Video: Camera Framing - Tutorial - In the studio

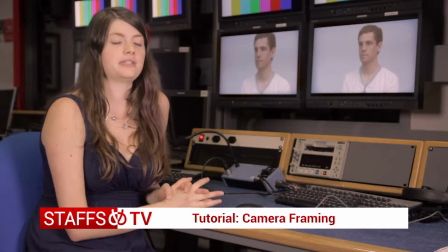So this is the tutorial about framing. You'll notice that framing for film and for TV is quite different.
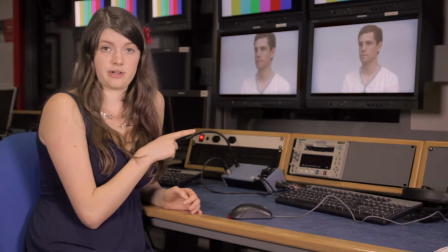So we have two shots behind me. On the right, the correct shot. On the left, the one that you shouldn't do.
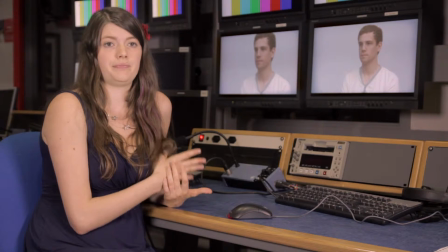So the camera up on the left shot has cut off part of the presenter's head, which isn't something you want to do.
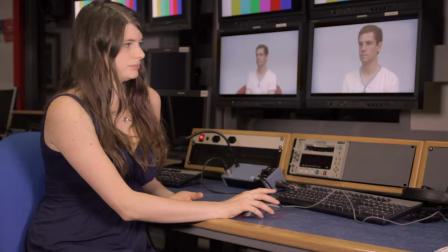So if I just add this shot, this is the opposite problem.
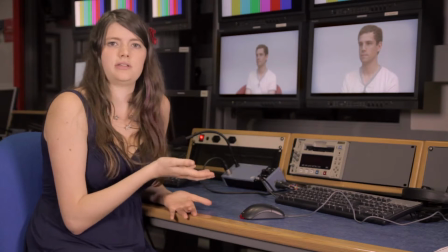The camera up has left too much space over the head, and we don't really want to see the space in front on the top of his head because there's nothing there, nothing interesting.
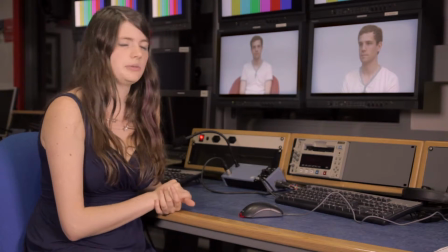So the one I just slid in on the left, you can see the presenter is looking straight into the camera.
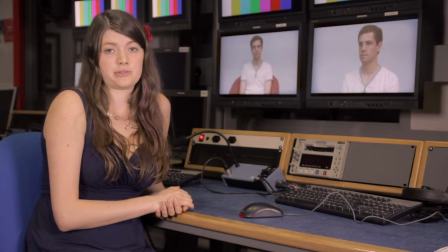That's why it's centered.
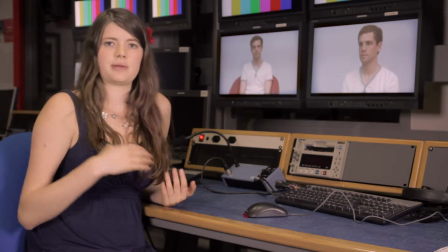And if you look on the right, you can see that the presenter is maybe talking to someone or looking in a particular direction.
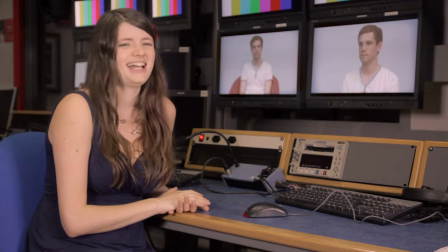So that's why we've put some head space, talk space, sorry. So the way you do this is you
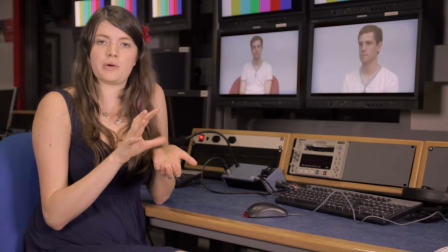center your character and then put him slightly to one side, leaving the space in the direction that he's talking.
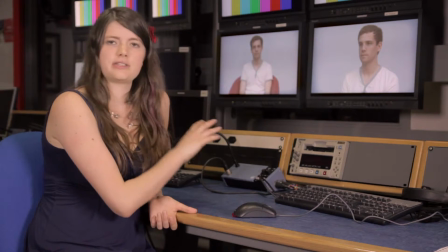Then you have, so those are a bit more mid shots.
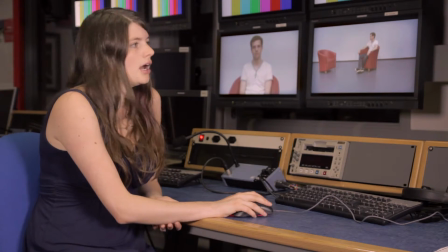If we go on to this is a wide, which sort of enables us to see what's happening.
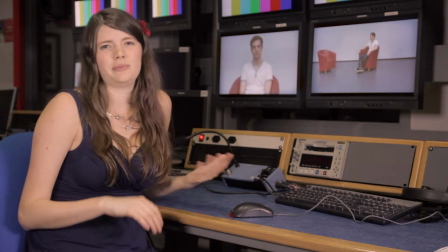You tend to do it at the beginning, at the end.
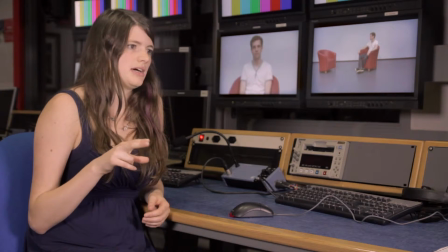You wouldn't put wide for too long, otherwise the viewer sort of starts to look around the room and gets distracted.
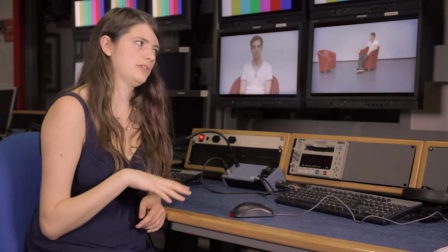Also, you want to see exactly who's talking, so you only use it from time to time, and it's also a good shot to use
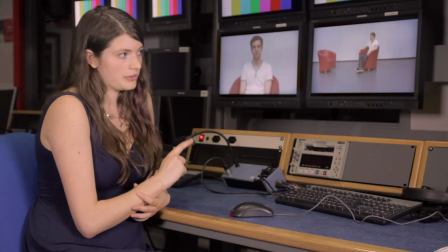as a safety net, really. So the problem with this shot is, again, the empty space on the right.
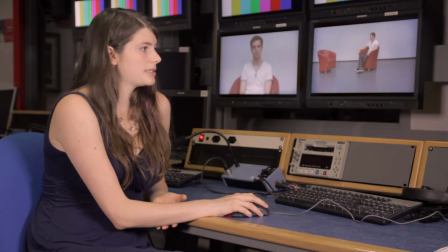So you would really want something a bit more like that you can see on the left,
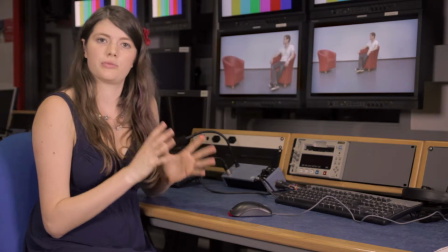where you just have what's essential in the shot.
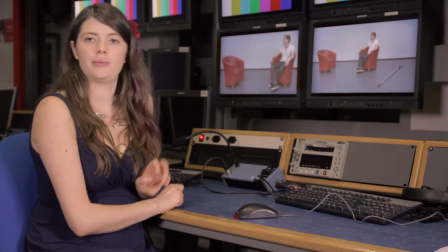You may have objects on the set that you don't want.
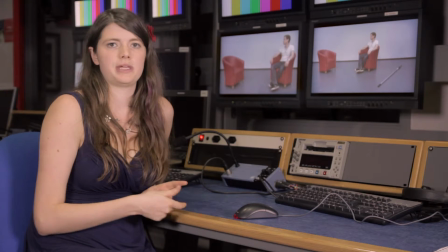So here we've got a pole, but it could be cables, it could be gaffer tape.
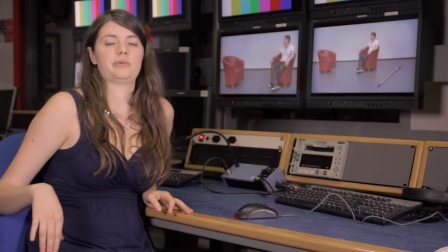So just make sure that either they're not in the way or that you haven't put it in the shot, because we don't want to see that.
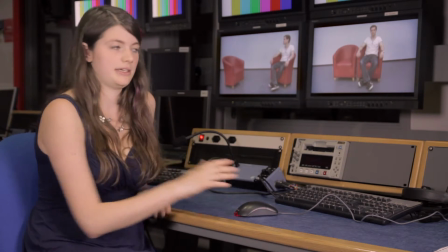So the problem with this shot is you've got space on the right, space on the left. It's a bit difficult because there's not a huge amount of things you can do about it.
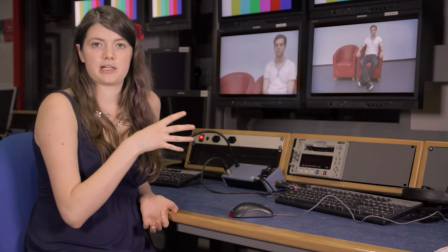You can do a shot like that, that's a bit closer in to avoid the space.
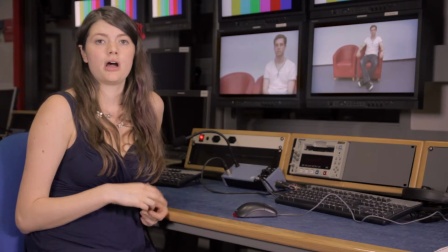Or before starting with the set designer, you can ask to perhaps move the chairs around to have a good shot for you.
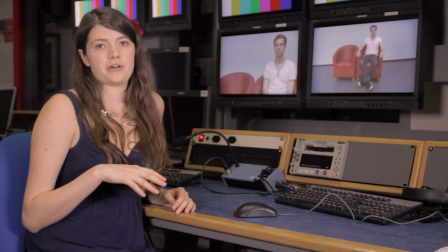That's why it's essential for you to do every single shot that you'll be asked to do during the live show, so you can make sure that they're all good.
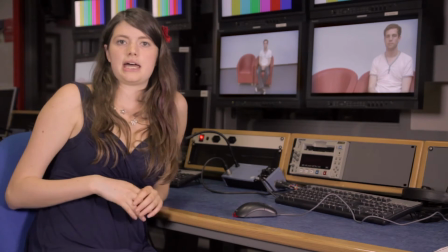So the problem with the shot on the left is that the camera is really high, which makes the presenter look really small,
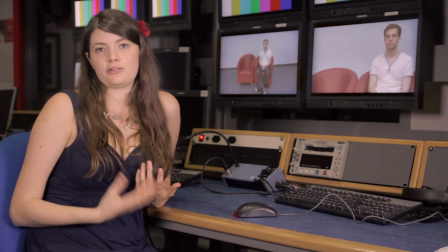and it's not very flattering, really.
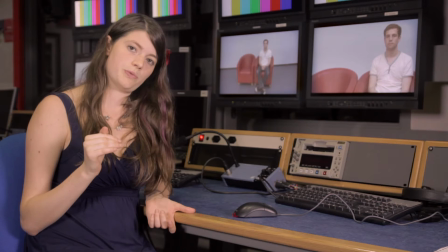On the right, it's at eye level, and that's what you want, and you want practically all your shots sort of front on.
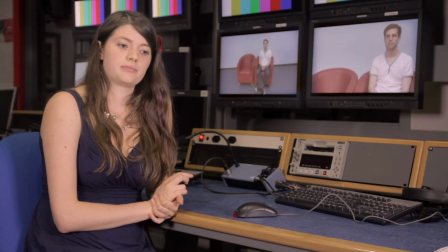So yeah, and you go for that. You may have to do some camera movements as well.
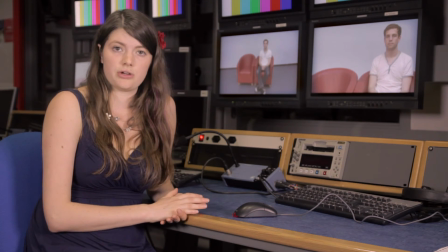Make sure you've done it before you start the live show, that you know exactly where you're going to do it, that you're comfortable with it.
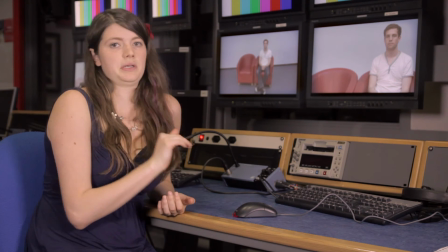Have a moment where the camera's static at the beginning and at the end. It makes it easier for the vision mixer.
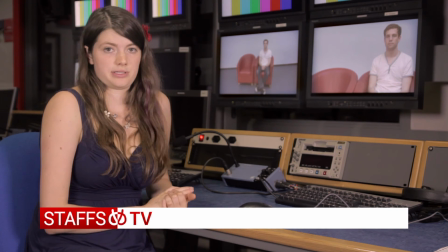Don't wobble, because otherwise we can't use it. And I guess that's it.